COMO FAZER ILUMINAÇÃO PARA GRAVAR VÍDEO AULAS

Hoje você vai saber como fazer uma boa iluminação para gravar vídeo-aulas. Fica no vídeo, vamos nessa!
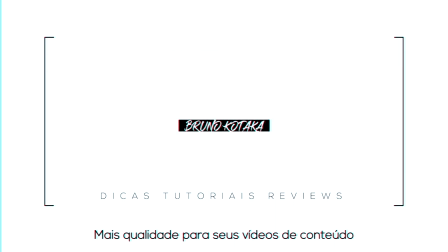Fala pessoal, tudo bem com vocês? Eu sou o Bruno Kotaka, eu sou videomaker e nesse canal eu trago um monte de dicas para você fazer os seus vídeos de conteúdo com muito mais qualidade. Seja eles gravando com câmeras semi-profissionais ou profissionais ou até mesmo o seu celular. Então já vai deixando o seu like, inscreva-se no canal para não perder nenhum vídeo E vamos pro conteúdo Hoje em dia tá muito alto, né? Essa criação de conteúdo, né? Você criar cursos, videoaulas, né? Tutoriais, tá muito em alta E é um negócio que vai crescer muito mais daqui pra frente Você que é um profissional, né? Seja a área que for, quiser entregar, né? Dar esse teu conhecimento, né? De forma online Vou mostrar como você pode fazer uma boa iluminação Pra gravar os seus vídeos, né? As videoaulas do seu material, né? Do seu conteúdo Então vamos lá, eu vou mostrar para vocês o que vocês vão precisar para fazer essa iluminação. A iluminação que eu vou mostrar para vocês hoje, a configuração de posicionamento de luz que eu vou mostrar para vocês é essa que eu estou utilizando aqui. Eu estou utilizando um softbox, uma luz, um tubo de LED linear e luzes prática, que são luzes de decoração. Então eu vou mostrar para vocês detalhado o que é e como posicionar essas luzes. Então eu vou mostrar aqui pra vocês, né, vou gravar aqui com o celular, como é que tá esse posicionamento das luzes e o tipo de luz e o tipo de equipamento que vocês vão precisar pra gravar as videoaulas,
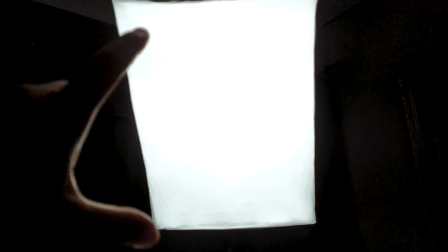[1:43]
tá? Então aqui na frente eu tenho um softbox, tá? Esse softbox ele tá sendo a minha luz principal aqui do cenário.
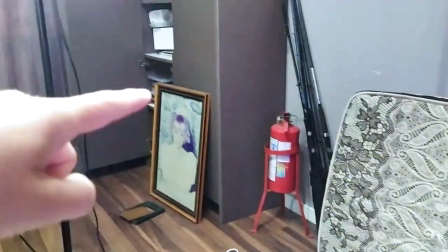[1:51]
Ele tá num tripé, não reparem a bagunça, tá pessoal? É criador de conteúdo, é assim mesmo.
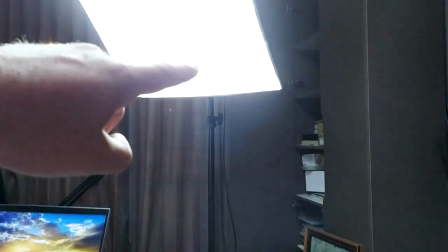[1:58]
Ele tá num tripé, tá?
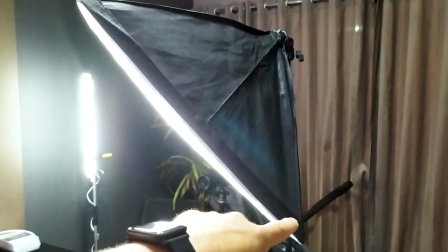[2:01]
E o softbox aqui fazendo então essa luz principal Ele tá na minha diagonal,
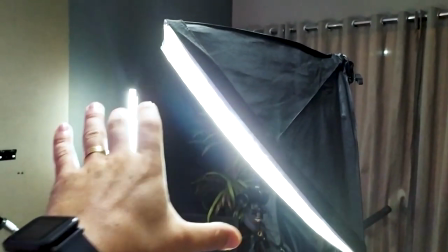[2:08]
acima da minha cabeça e inclinado pra mim, tá?
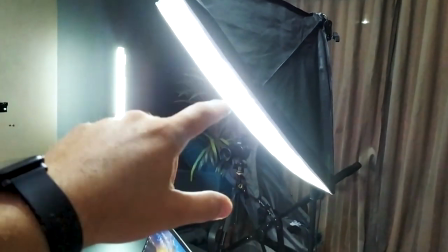[2:12]
Então é isso que vocês vão precisar fazer Tem um softbox pra utilizar de luz principal Porque ele dá uma luz bem bonita,
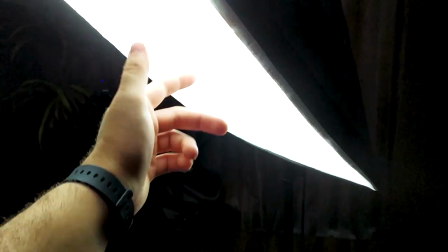[2:19]
bem suave por conta do difusor aqui,
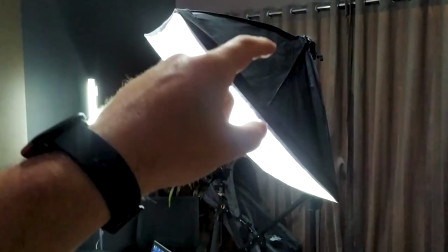[2:21]
ó Então, o softbox como luz principal dentro dele tem uma lâmpada de LED de 45 watts,
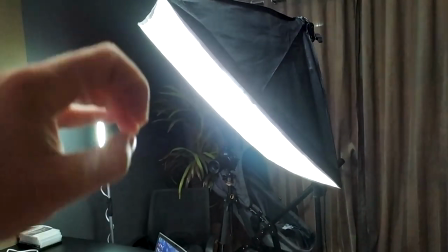[2:29]
dessas que vocês encontram no mercado mesmo, tá? Lâmpada de LED comum de 45 watts pra dar uma boa luz, né?
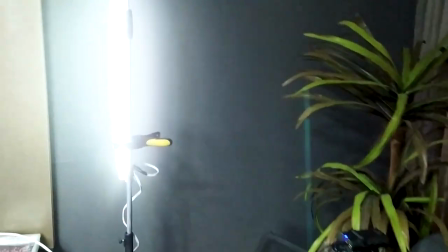[2:36]
Uma boa iluminação. Então vamos aqui pra trás. Aqui eu tenho um LED linear, né?
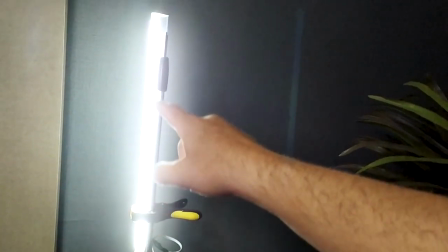[2:42]
Ele é um LED de tubo também encontrado em mercado, material de construção, qualquer lugar você encontra.
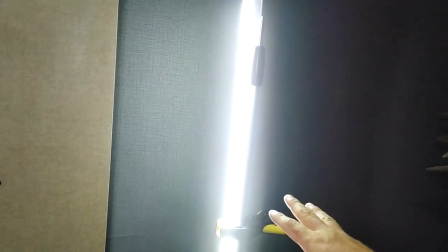[2:48]
É um tubo de LED de 9 watts. Ele vai servir como uma luz de preenchimento, né?
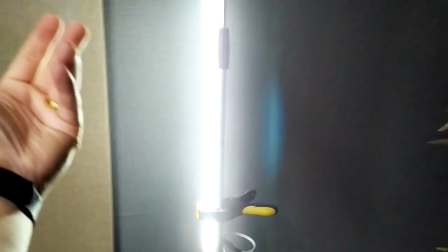[2:54]
Porque o principal vai gerar uma sombra, né, de um lado do vídeo.
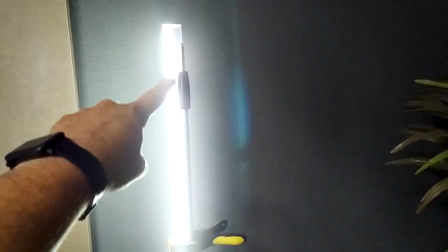[2:58]
Então esse aqui vem como um contra pra fazer o preenchimento das sombras.
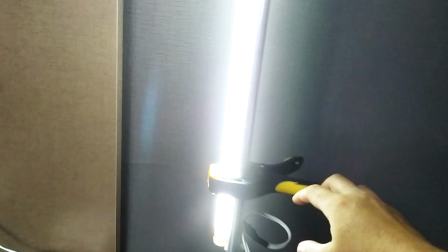[3:04]
E aqui eu coloquei ele também num tripézinho e um grampo aqui, ó, pra segurar.
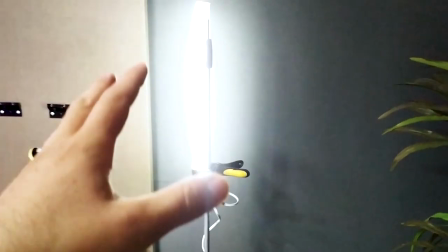[3:09]
Mas você pode colocar ele fixo já na parede, tá? O apoio aí é com vocês.
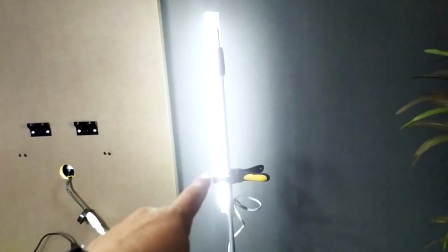[3:15]
Aqui tá a câmera, então ele fica de um lado, né, pra fazer o preenchimento e a luz principal de outro lado.
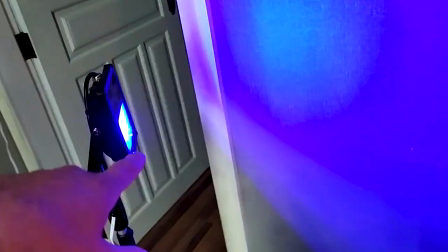[3:22]
Então aqui atrás eu vou mostrar então a luz prática, tá? Aqui eu tenho um LED colorido, é LED de jardim, tá galera?
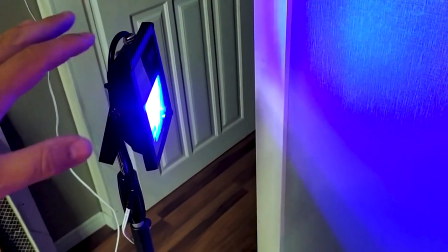[3:31]
Não é nada demais, não é nenhum equipamento profissional de vídeo, nada. LED comum de jardim, refletor de 30 watts,
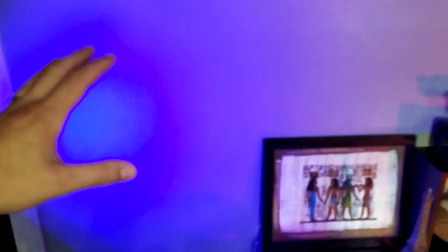[3:39]
ele é RGB, então ele é colorido, tem todas as cores, só pra dar um charmezinho aqui no cenário.
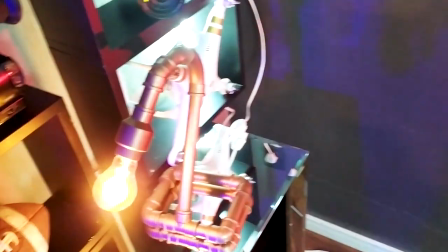[3:46]
E aqui do lado tem mais umas luzes práticas, né?
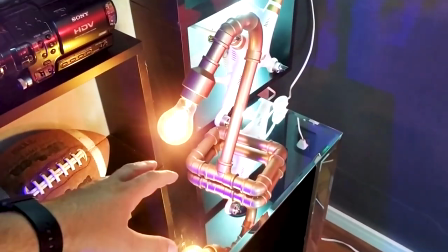[3:50]
Luzes práticas é essas luzes que usa para compor, ajudar na estética da cena do seu vídeo.
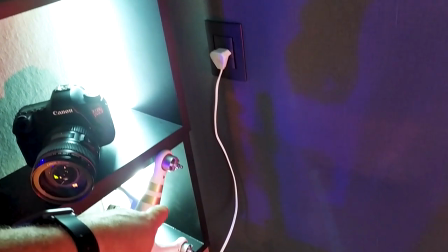[3:56]
Aqui tem uma lâmpada amarela e ali também um LED de tubo, igual aquele outro que eu mostrei para vocês,
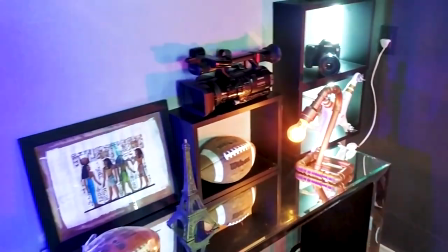[4:04]
para dar esse fundo, clarear o meu cenário aqui. E é isso, pessoal.